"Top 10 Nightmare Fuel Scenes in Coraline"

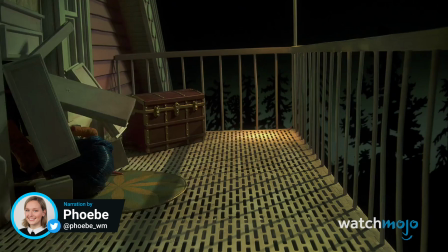in my eyes?
Welcome to Watch Mojo, and today we're counting down our picks for the top 10 times Coraline fueled our nightmares.
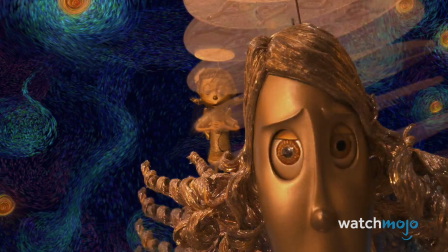You're not my mother. Did she do this to you? You're in terrible danger, girl.
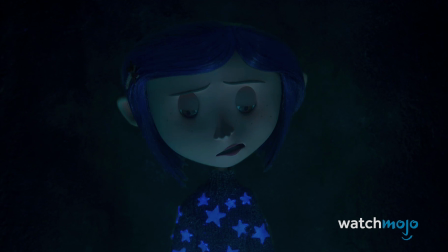For this list, we'll be looking at those moments that prove Coraline is a gloriously twisted animated film.
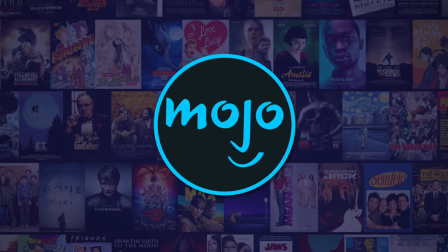Which animated film do you find the scariest? Let us know in the comments. Number 10, Other Mother Creates Coraline.
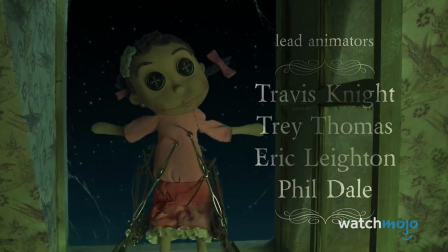Coraline wastes no time in introducing audiences to its unsettling stop-motion-fueled horror.
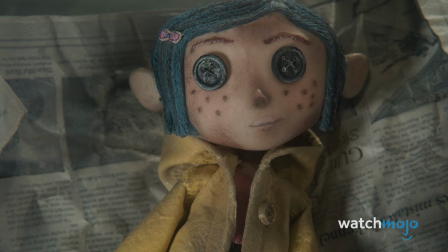Huh. A little me? That's weird.
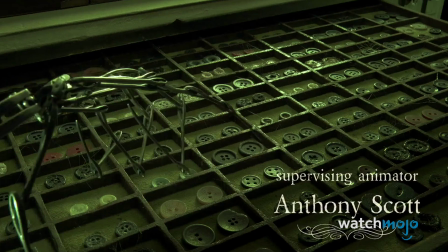Backed by a haunting tune that serves as a great sample of the movie's overall soundtrack,
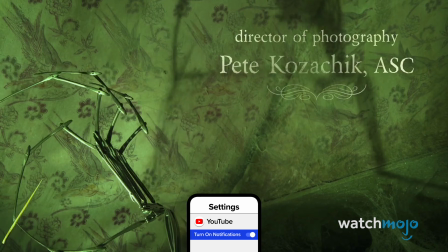the opening scene follows the other mother's mechanical hands as she transforms a doll of a girl into one of Coraline.
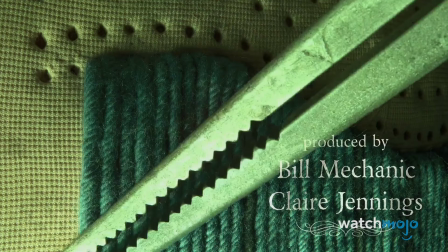The scene shows the procedure in detail, and the opening speaks volumes to Beldam's persona, despite only showing the villain's hands.
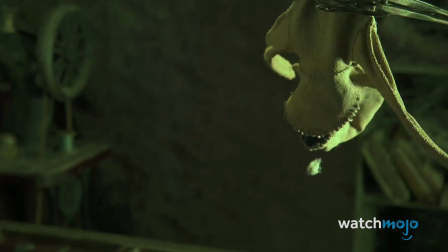Ripping the insides out of the doll en route to rendering it a featureless shell, the other mother then surgically stitches together her next victim.
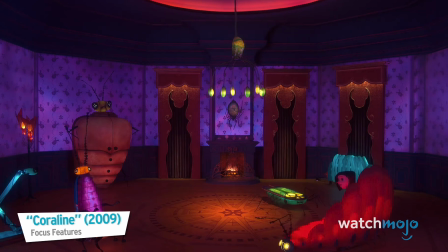I'm way too old for dolls.
Number 9, Other Mother Gives Coraline to 3.
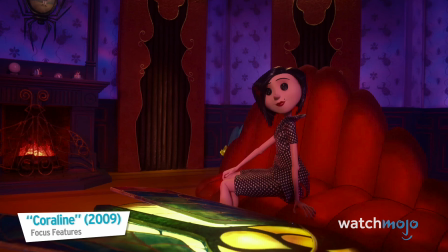They say even the proudest spirit can be broken with love.
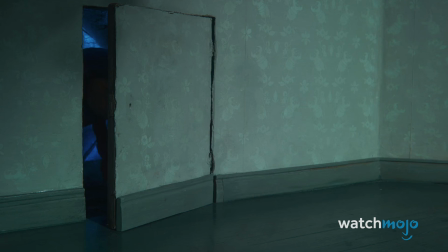Although peppered with creepy moments throughout, Coraline bides its time before fully exposing the nightmarish entity at the heart of the other world.
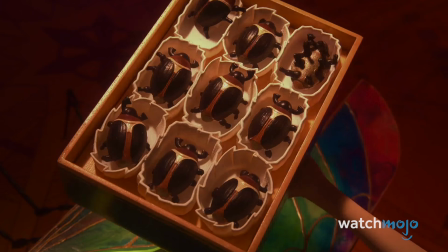By the time Coraline finds herself stuck in a bug-themed room watching Other Mother feast upon cocoa beetles,
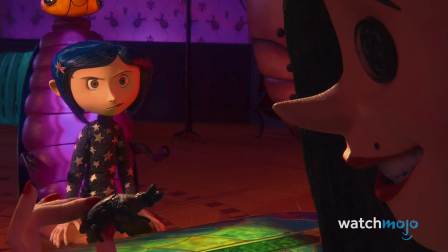however, the veil masking the other world's terror has been completely destroyed.
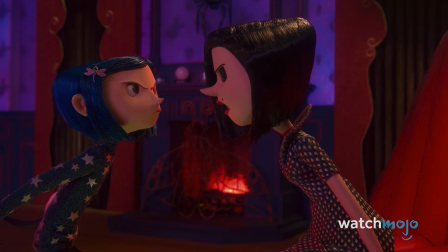The only thing remaining is for the Other Mother to reveal the darkness underneath, which is a moment made all the more memorable by a countdown.
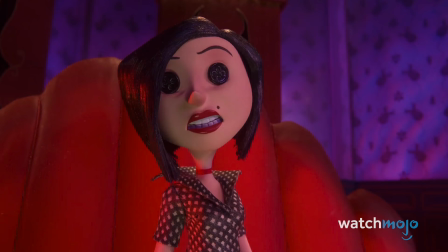I'll give you to the count of 3.
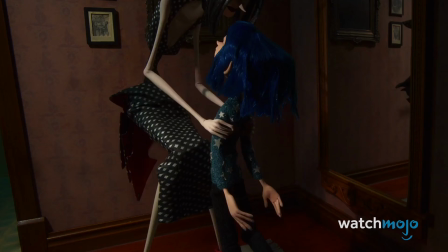All of Other Mother's forms are unnerving, but this transformation stands out for just how quickly it renders Coraline powerless.
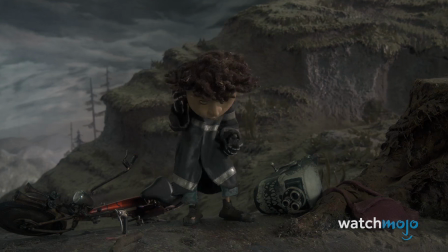You may come out when you've learned to be a loving daughter.
Number 8, Other Wybie Will Smile No Matter What.
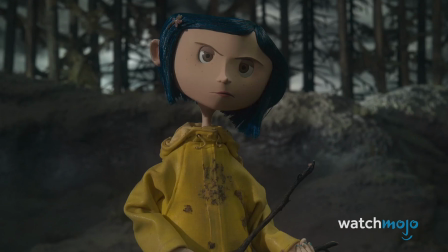Coraline finds the real Wybie to be a bit too talkative, but the otherworld version of the character is actually mute.
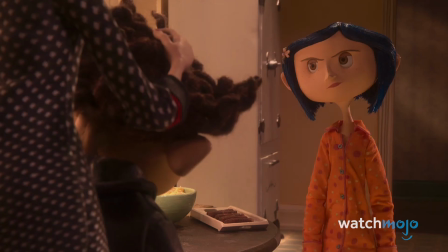I thought you'd like him more if he spoke a little less, so I fixed him. So he can't talk at all?
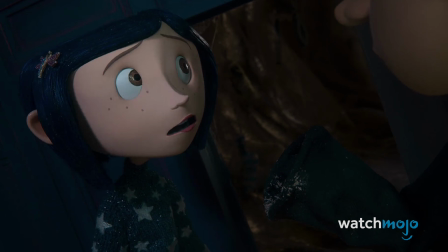The other Wybie is instantly zapped of any agency by the other mother,
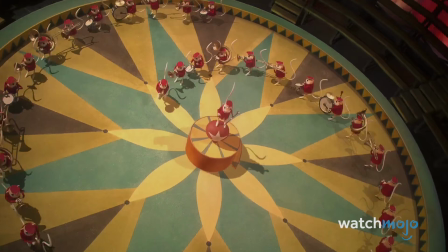as the alternate version is nothing more than a tool to lure Coraline into a false sense of security.
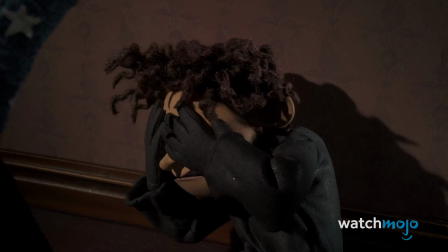When the other Wybie momentarily frowns, the other mother immediately squashes the small act of rebellion by stitching a smile onto the character.
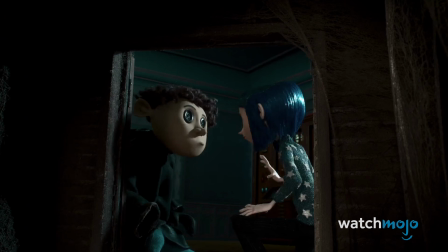Did she do this to you?
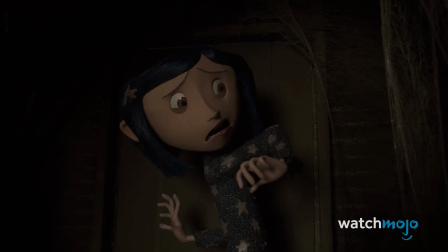The other Wybie's crude grin is heartbreaking and horrifying, creating sympathy for a doppelganger who sadly never utters a single word.
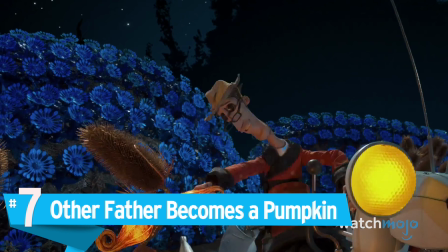Oh, Wybie.
Number 7, Other Father Becomes a Pumpkin.
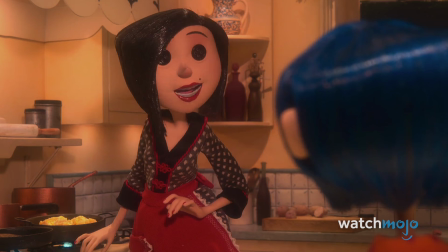Would you go fetch your father? I bet he's hungry as a pumpkin by now.
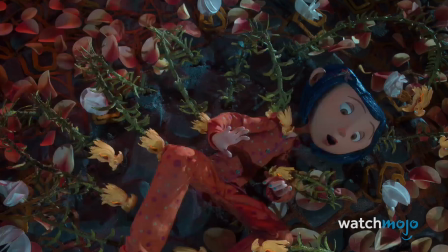Cleverly foreshadowed earlier on in the movie, in this moment,
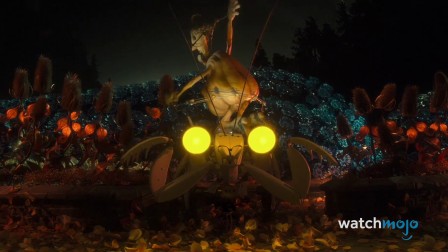Other Father transforms from a likable parent with buttons for eyes to a malformed pumpkin with human body parts.
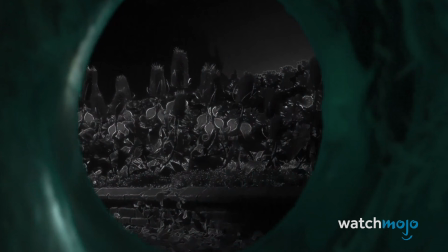This immaculately crafted design might inspire some to think twice before entering a pumpkin patch, but this scene's brilliance goes beyond just the visuals.
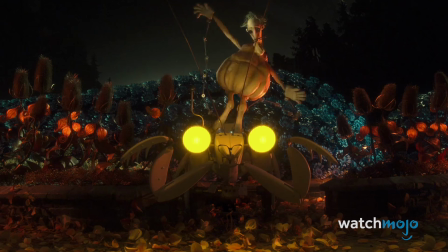Throughout the entire ordeal, Other Father pleads with Coraline for forgiveness while stating that Other Mother is pulling his strings.
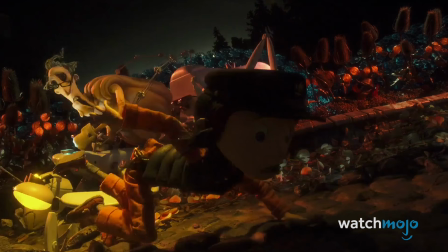Sorry. Sorry, Mother making me.
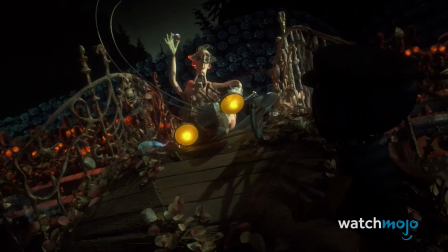With Other Father's slurred speech, these ingredients combine to create a moment that is not just intense, but also haunting.
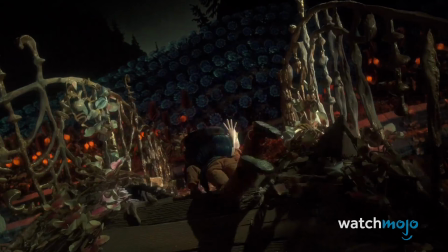Vegas.
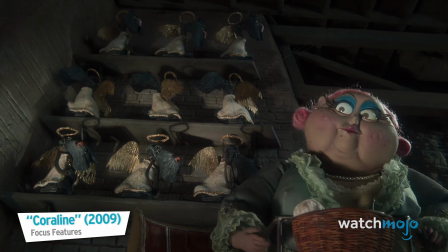Number 6, Bat Dogs and the Taffy Monster.
Are those dogs real?
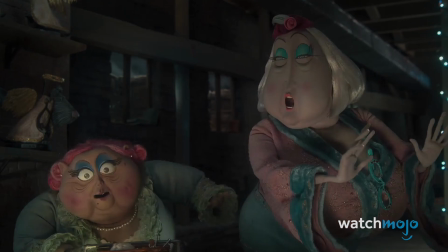Ah, sweet departed angels.
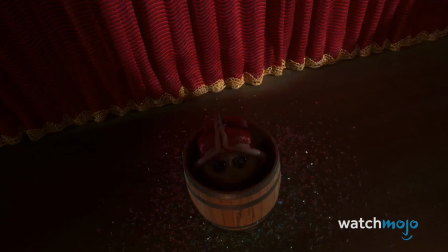As April Spink and Miriam Forcible are already an odd pair in the real world, their other versions have a lot to live up to.
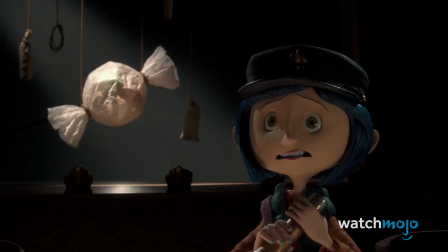When things begin to crumble in the other world,
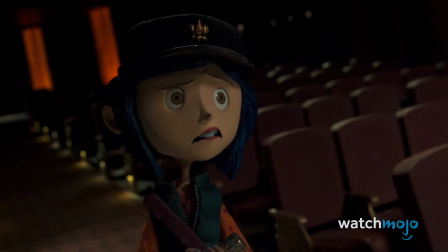Coraline returns to the theater to find a massive candy wrapper waiting on stage, and bat dogs in attendance.